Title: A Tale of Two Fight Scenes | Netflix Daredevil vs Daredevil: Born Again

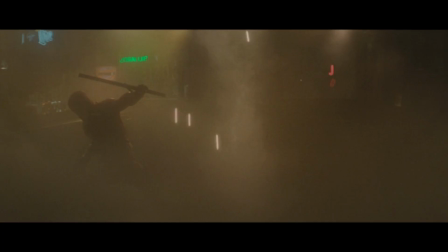It was the best of fights, it was the worst of fights. It was the age of artistic merit, it was the age of mediocre slop.
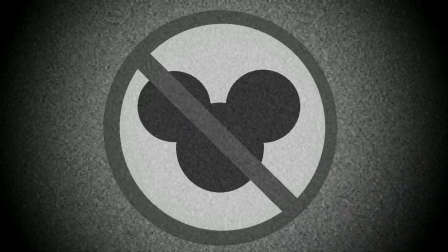I'm not going to continue with this shtick, but you get the point. Disney rebooted the Daredevil series in what I consider to be a grotesque parody of the original. The gripes I have are almost innumerable, from the killing and replacing of beloved characters in the first episode, to the lackluster cinematography, to whatever the hell this is.
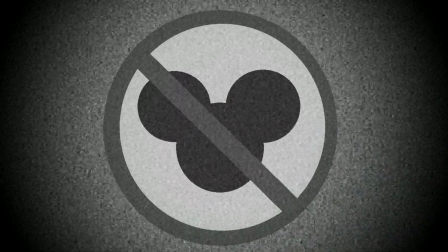Suffice to say, there are no shortage of issues with the reboot, but I would make the case that the best way to show the difference between the two is by comparing two analogous scenes. The hallway fight from the Netflix series and the Bullseye Fight from Born Again. It is clear upon watching the scenes that the latter is attempting to harken back to the former.
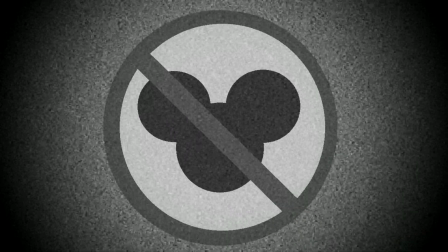They are both extended fights in which the camera never cuts away, an impressive bit of fight cinematography to be sure, but there is more to a successful fight scene than just camera positioning. A brief disclaimer before we begin the comparison in earnest. Due to copyright restrictions, I will only be using screenshots to illustrate my point.
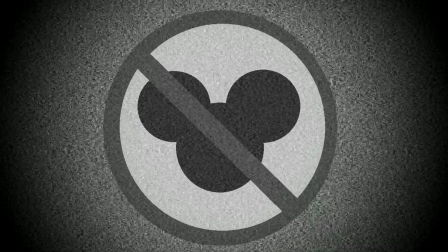To have the most robust understanding of each scene, it would be ideal to watch them in their entirety. Links in the description.
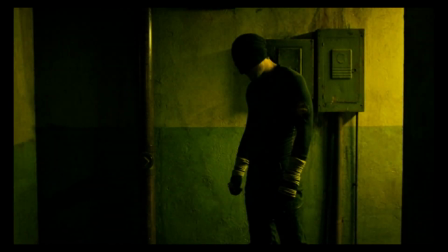The lead into the Netflix fight begins with Matthew Murdock walking down a hallway, a slow, ominous creep of a shot. The lighting and framing here are beautiful. The yellow light streaming in from the right side of the screen, fading into green tones before becoming inky black shadows that encompass the visage of the protagonist.
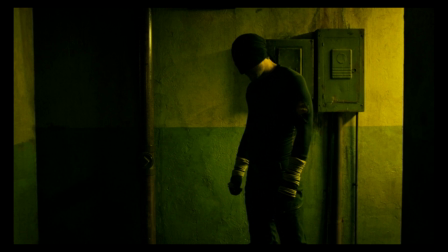The posture of Murdock in the shot also speaks volumes. Head slightly cocked as he gleans the locations of his adversaries, fists clenched and eager to burst some deserving skulls. Shit hasn't gone down yet, but it's about to, as we build up to the fight scene proper.
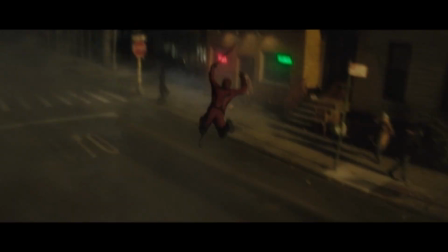Now let's look at how Daredevil entered the fight scene in Born Again. There's no ominous build-up here as the protagonist superheroes in from out of frame and enters the fray. There's nothing unique about this choreography. We've been beaten over the head with it by every Marvel movie that's been released in the past decade plus.
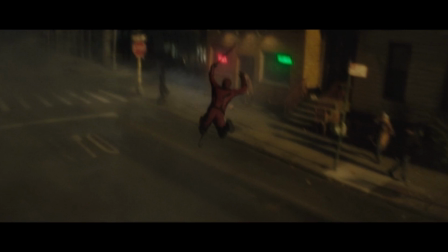I understand that Daredevil is technically a superhero, but not in the same way that Captain America or Iron Man is a superhero. This action movie posturing is a departure from the characterization that was done so well in the Netflix series. Furthermore, what is the color palette in this shot? Brown, mixed with muddy reds, with hints of more vibrant neon?
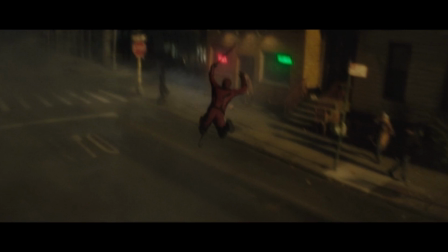The lighting is so wholly unremarkable, and the combination of these two choices leaves the entire shot feeling uninteresting.
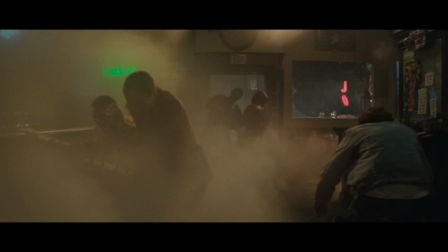But now the Born Again fight has begun in earnest, as Bullseye and Daredevil duke it out in the bar. The muddy color palette has returned, and is supplemented with smoke surrounding the combatants. We have a wide shot of the bar in which the fight is taking place, and patrons are fleeing amidst the chaos.
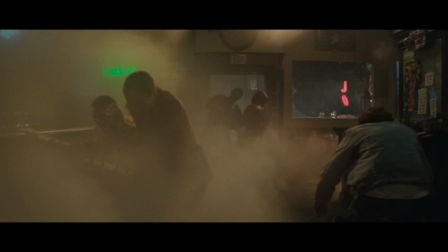There is so much going on in the shot that it would seem to distract from fight choreography, but that's really not an issue as everything's covered in a thick layer of smoke, obscuring any interesting choreography that could be taking place from the view of the audience.
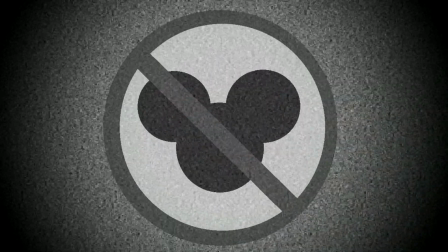Now let's look at the action and how the Netflix fight began.
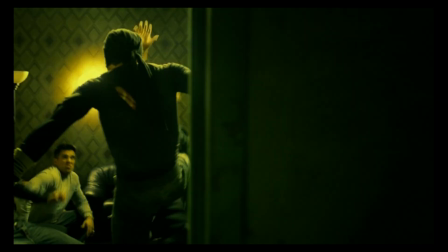Instead of a wide shot putting everything on full display, we're given a cramped shot of a hallway, forcing the camera to creep along this cramped corridor as the action takes place. This scene also obscures a significant portion of the action, but instead of covering the entire shot in Spirit Halloween fog,
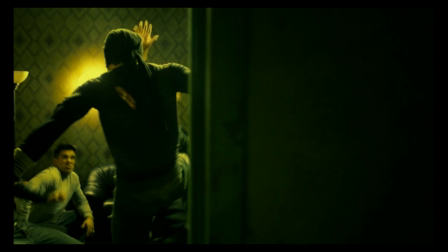the camera moves down the hallway with a doorway as the only portal by which to view the action that is taking place. Instead of struggling to parse the cacophony of things that happen on screen, the audience is left to imagine what is happening as the camera continues to navigate this narrow hallway.
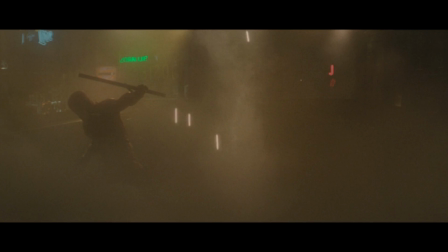Back at the bar, we arrive just in time to see Daredevil hurl one of his billy clubs and catch it in a manner almost indistinguishable from Captain America before striking another superhero pose. People are fleeing the bar, there is still smoke everywhere, but the camera is sure to capture this Avengers moment.
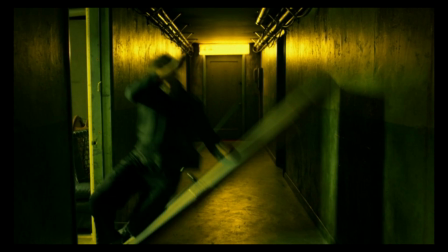Juxtapose this with the hallway fight. The follow-up to the action that the audience was imagining from their vantage point is a goon being hurled from the room onto a busted door,
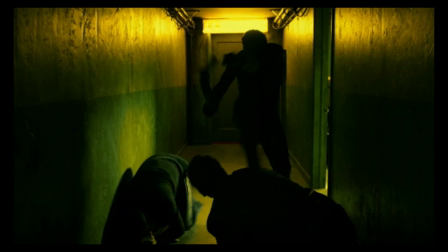confirming what we had imagined was taking place in this dingy room. The camera continues to move as Matt Murdock emerges and lays the beat down on the goons. His martial prowess is on display here to be sure, but it is displayed in such a way that shows it is skill rather than something that just comes from being the protagonist.
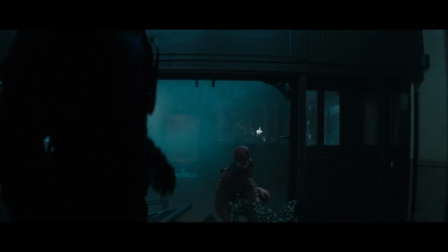The lights are now shut off at the bar, and the color palette has swapped from muddy brown to muddy blue.